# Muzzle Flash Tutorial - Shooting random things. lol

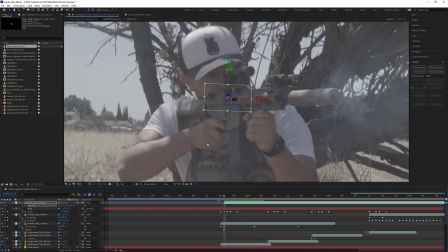Once I position it to where I want it to come out the slide, I'm going to keyframe the position, and I'm going to go down a few frames down the timeline, drag it out of frame.
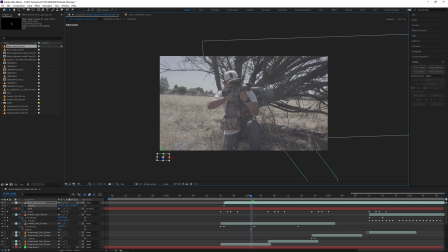And with these little tabs, I can kind of add a little bit of arc to the path of the shell. That way it comes out of the gun at an angle towards upwards a little bit. And then gravity kind of takes effect and takes it down out of frame. And again, I repeat the process for the rest of the shots with that shell.
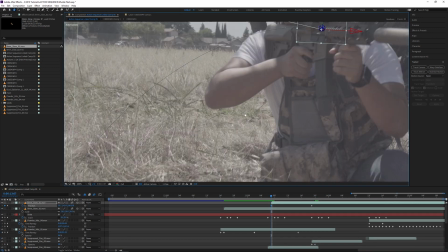I make sure I duplicate it, reposition it, because I know I'm going to have to reposition the guns in a different spot than it was before,
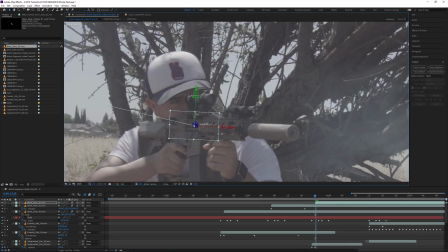and I lengthen or shorten the distance between the keyframes of the position.
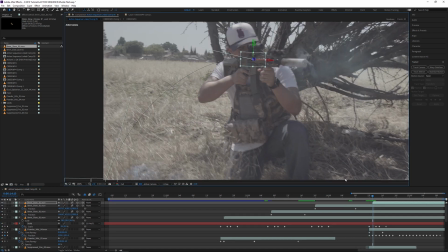That way it kind of adds a little bit of variety to the motion and rotation and so on.
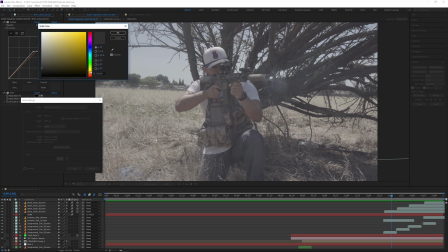And then one other little detail you must have is you create a new solid, make it like a bright yellow or an orange type of feel, click OK.
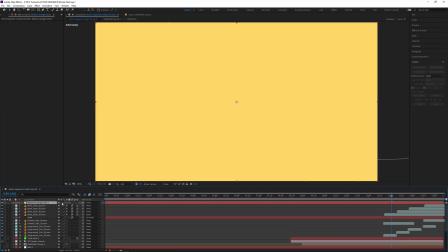Then I'm just going to go to the blend layer, I'm going to go to the blend mode, and I'm going to do add.
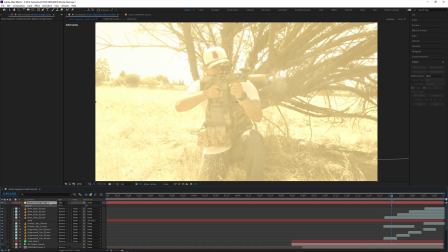Then what I'm going to do is I'm just going to hide it just for the sake, or actually I'm going to take the opacity down to I'd say around about there.
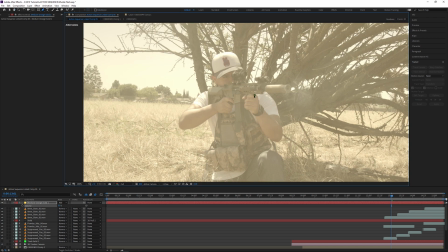And what I'm going to do is with my mask tool or my pen tool, drag a shape around Jason's arm, and then I'm just going to feather it quite a lot, and I'm going to make sure it appears right where the muzzle flash appears,
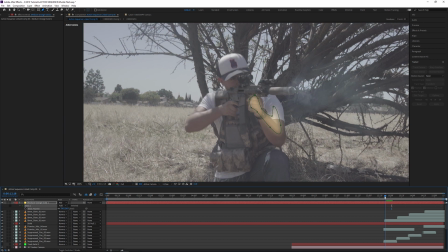and it's going to last for about 2 or 3 frames. So once it comes in, I keyframe it, I go down about 2 or 3 frames and then fade it out to 0%. That way once the muzzle flash comes in, you see a little flash on the arm. Make sure it's not too long because that can kind of make it linger and it looks a little unrealistic like that.
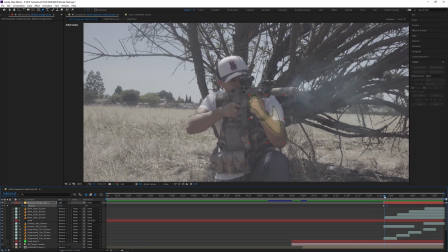So about 2 or 3 frames is decent. And feel free to add this to other parts of the gun and maybe the face.
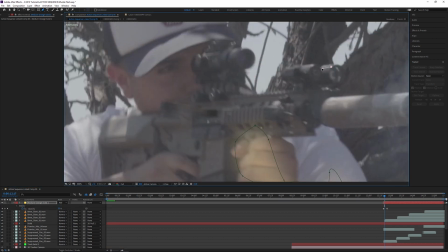Just kind of areas where you feel like the light will hit after the muzzle flash.
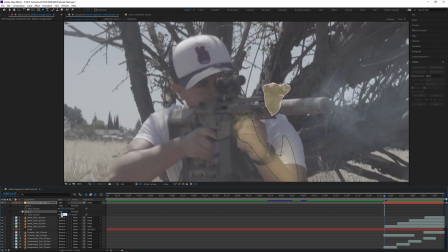Make sure it's not in a strange place where the gun is clearly covering the part of the body, so there would be no light there.
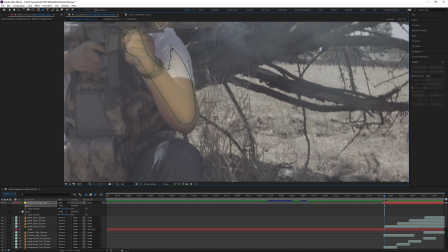So don't put it in areas where it just wouldn't make sense. And you can also add it to the surroundings, like this tree.
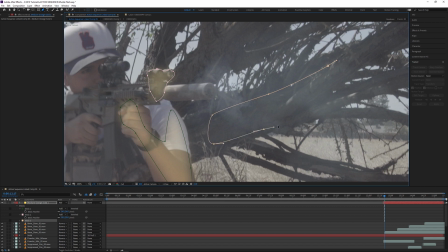I'm going to draw a shape around this, and I'm also going to feather all of these masks, and it just depends on what looks good. One other nice little trick you can do to kind of accentuate some of the glow from the muzzle flash is draw a shape around the actual flash itself and just adjust the position of the mask a bit if you want to,
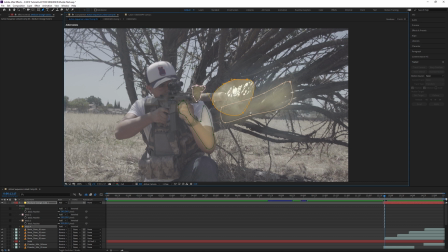kind of add an oval shape and just add a feather. That way it just kind of accentuates the flash a little bit, adds a little bit more realism.
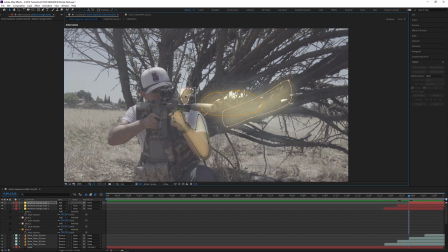And then I just repeat the process for the rest of the shots. And then there we have it, our final result.
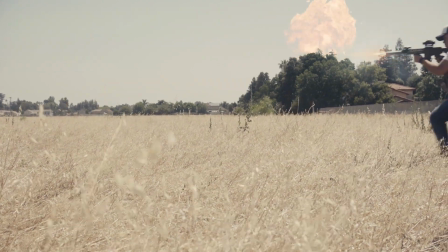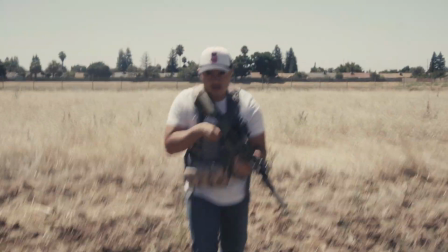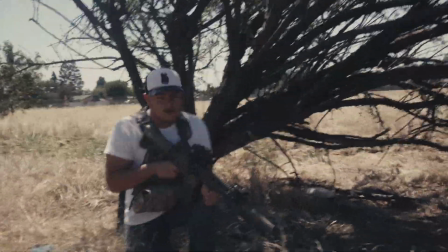So that's pretty much it. If you guys enjoyed, consider subscribing. If you're new, consider sticking around. A lot of visual effects, editing, filmmaking, some more filmmaking tutorials coming in the very near future. Excited for that because I haven't done any of those recently. So yeah, stick around for that. If you guys want to support some of my work, down in the description there's quite a lot of ways to do so. One of them is on my shop. There's some free presets for you guys. Also some premium downloads. Like 90% of it's free, which is nice. But yeah, I appreciate the support you guys might want to give. But yeah, until next time, remember, keep smiling, keep shooting.